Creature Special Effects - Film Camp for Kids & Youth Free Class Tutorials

However, Harryhausen would split the live-action footage into two separate layers, a foreground and a background.
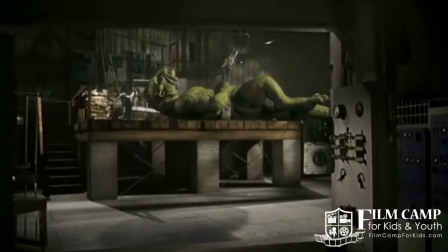He would then animate the creatures against the background layer while blocking out the areas of the frame which would be affected by the foreground.
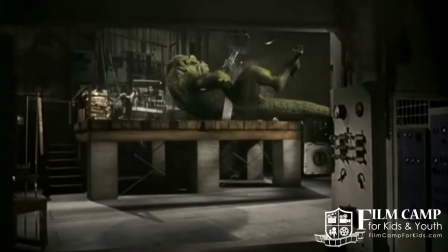This technique of blocking out areas of the picture is called matting.
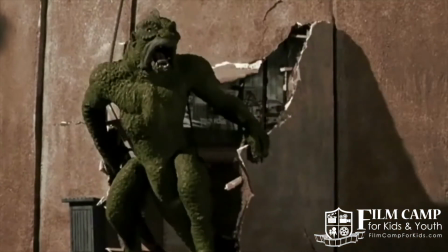Finally, Harryhausen would rewind the film and matte out everything except for the foreground, so that the foreground layer could be superimposed onto the image.
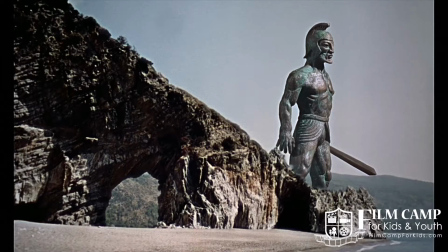This effect is that the image would blend seamlessly with the combination of so many moving layers.
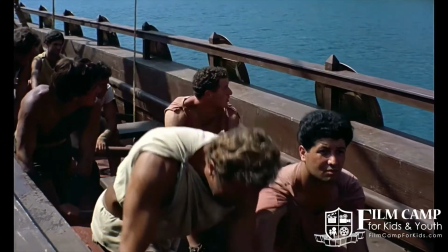On top of Harryhausen's amazing use of compositing, the designs, movements, and personalities of his creatures were perhaps his greatest trademark.
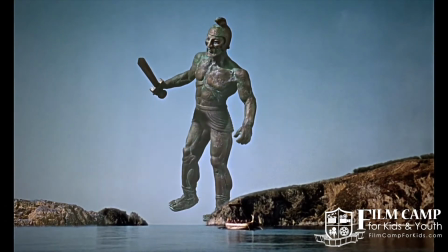Especially in films such as 20 Million Miles to Earth or The Valley of Gwangi, the creatures come to life with such vivid and nuanced personalities
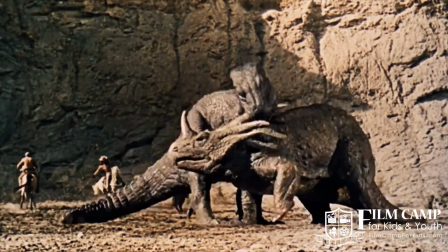that it continues to impress even if the effects aren't as seamless or believable as what we have today. Another important technique is that of suitmation, which is a technique primarily used for Japanese monster films known as kaiju films. This technique began with Japan's first monster movie, Godzilla, or known as Gojira in Japan, from 1954. And here, Eiji Tsuburaya built and designed a large rubber suit that an actor would wear.
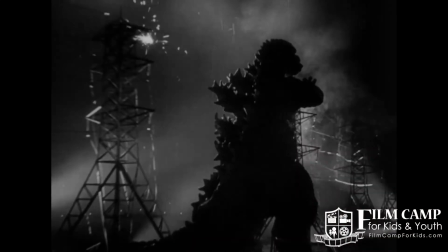The actor would then interact with miniature models in order to show Godzilla's destructive power.
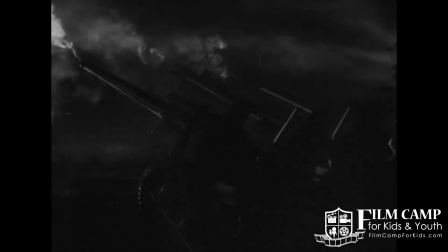Director Ishiro Honda wisely shot Godzilla from low angles to properly convey his size.
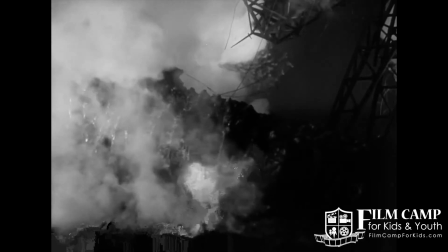This would also help draw attention away from the fact that Godzilla was a guy in a suit destroying miniatures,
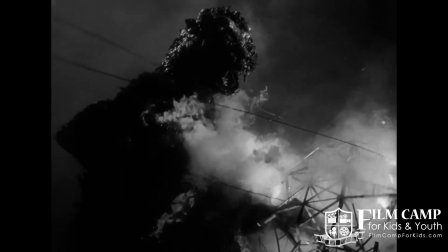as scale is the key to believability in creating good monster effects.
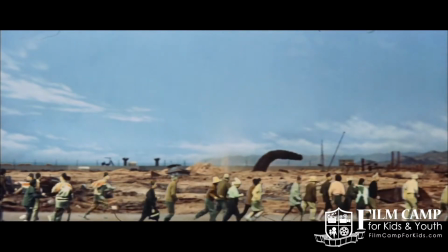At times, the suitmation footage would also be composited into the backgrounds of live-action footage, in a similar process to Ray Harryhausen.
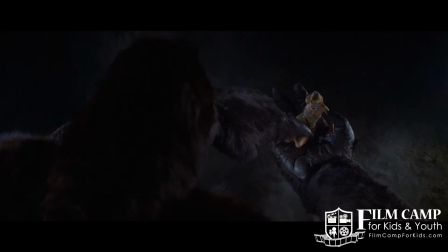Even King Kong went through his share of suitmation films,
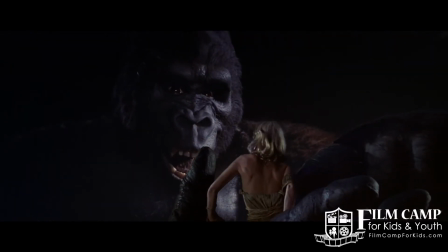with the 1976 remake using special effects man Rick Baker in a Kong suit with animatronic features in his face.
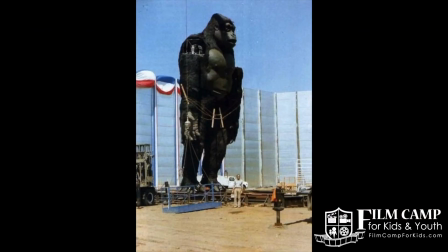This film also attempted to use a 40-foot-tall animatronic Kong for certain wide shots, and that didn't exactly work out.
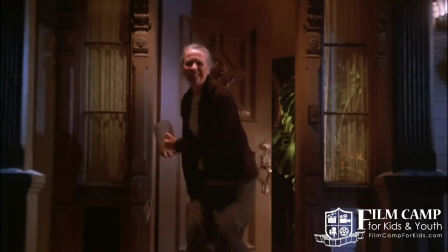These techniques continued to persist into the 80s, with animatronic monsters becoming common.
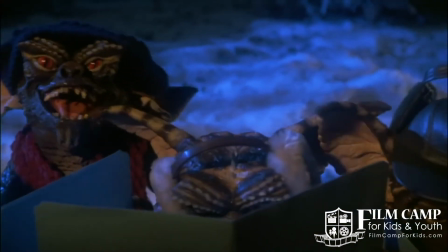However, animatronics have always worked for close-ups of the monster, as even modern creature features use this technique. Wide shots, however, are the bigger issue, it seems. Some films were still using stop motion for their wide shots, among other techniques, but thanks to George Lucas and ILM, a new process came about. With the release of Jurassic Park, the industry was changed forever.
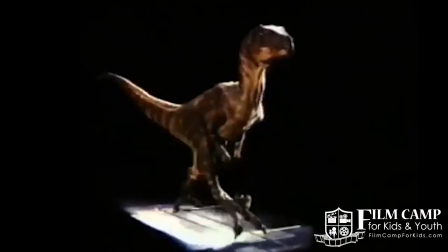And not many people know this, but Jurassic Park initially was going to use stop motion for the dinosaurs' more complex movements, but computer technology caught up just in time for the team to use it in the film. Jurassic Park introduced fully computer-generated dinosaurs that interacted seamlessly with the actors.
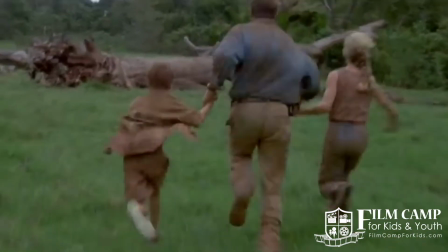Wide composite shots were no longer limited to the static role they always seem to have in model animation, and could be much more dynamic and fluid.
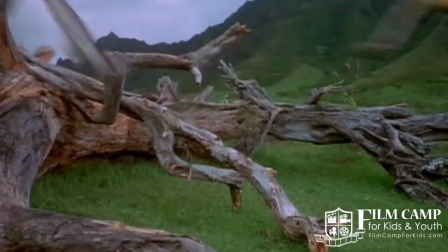However, Jurassic Park, like King Kong before it,
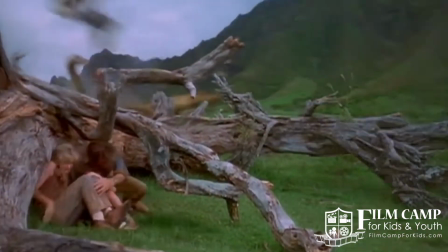is so impressive because of the way it seamlessly blends different techniques of special effects, in this case both practical and computer-generated.
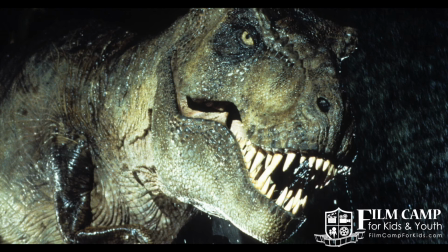Close-ups of the T-Rex, or the Velociraptors, were done practically with animatronics, and once again this hybrid technique is very much indebted to King Kong. Although the effects are far more refined and believable in Jurassic Park, it goes to show the ingenuity of Willis O'Brien and his team in 1933 that there are films today that are still using their ideas. In the last 30 years, CGI has become the standard for creatures in film. And while some films still have practical monster effects, think Disney Star Wars, a new digital technique has enticed a lot of filmmakers, that being motion capture. Motion capture is the act of capturing an actor's performance on camera in a special effects suit,
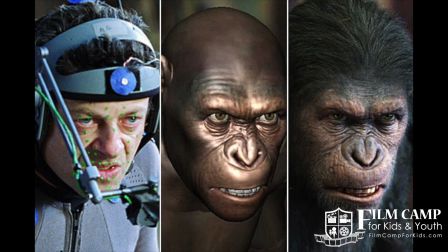and then using the information from the actor's performance to create a digital character.
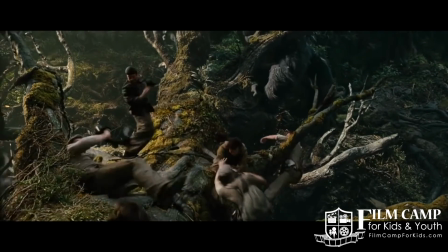We come full circle now, as King Kong in 2005 famously used extensive motion capture,
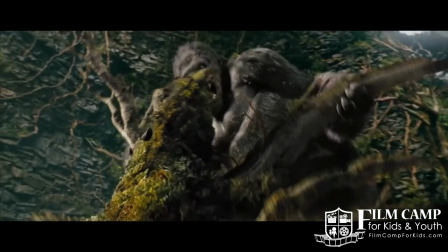done by the master of the technique, Andy Serkis.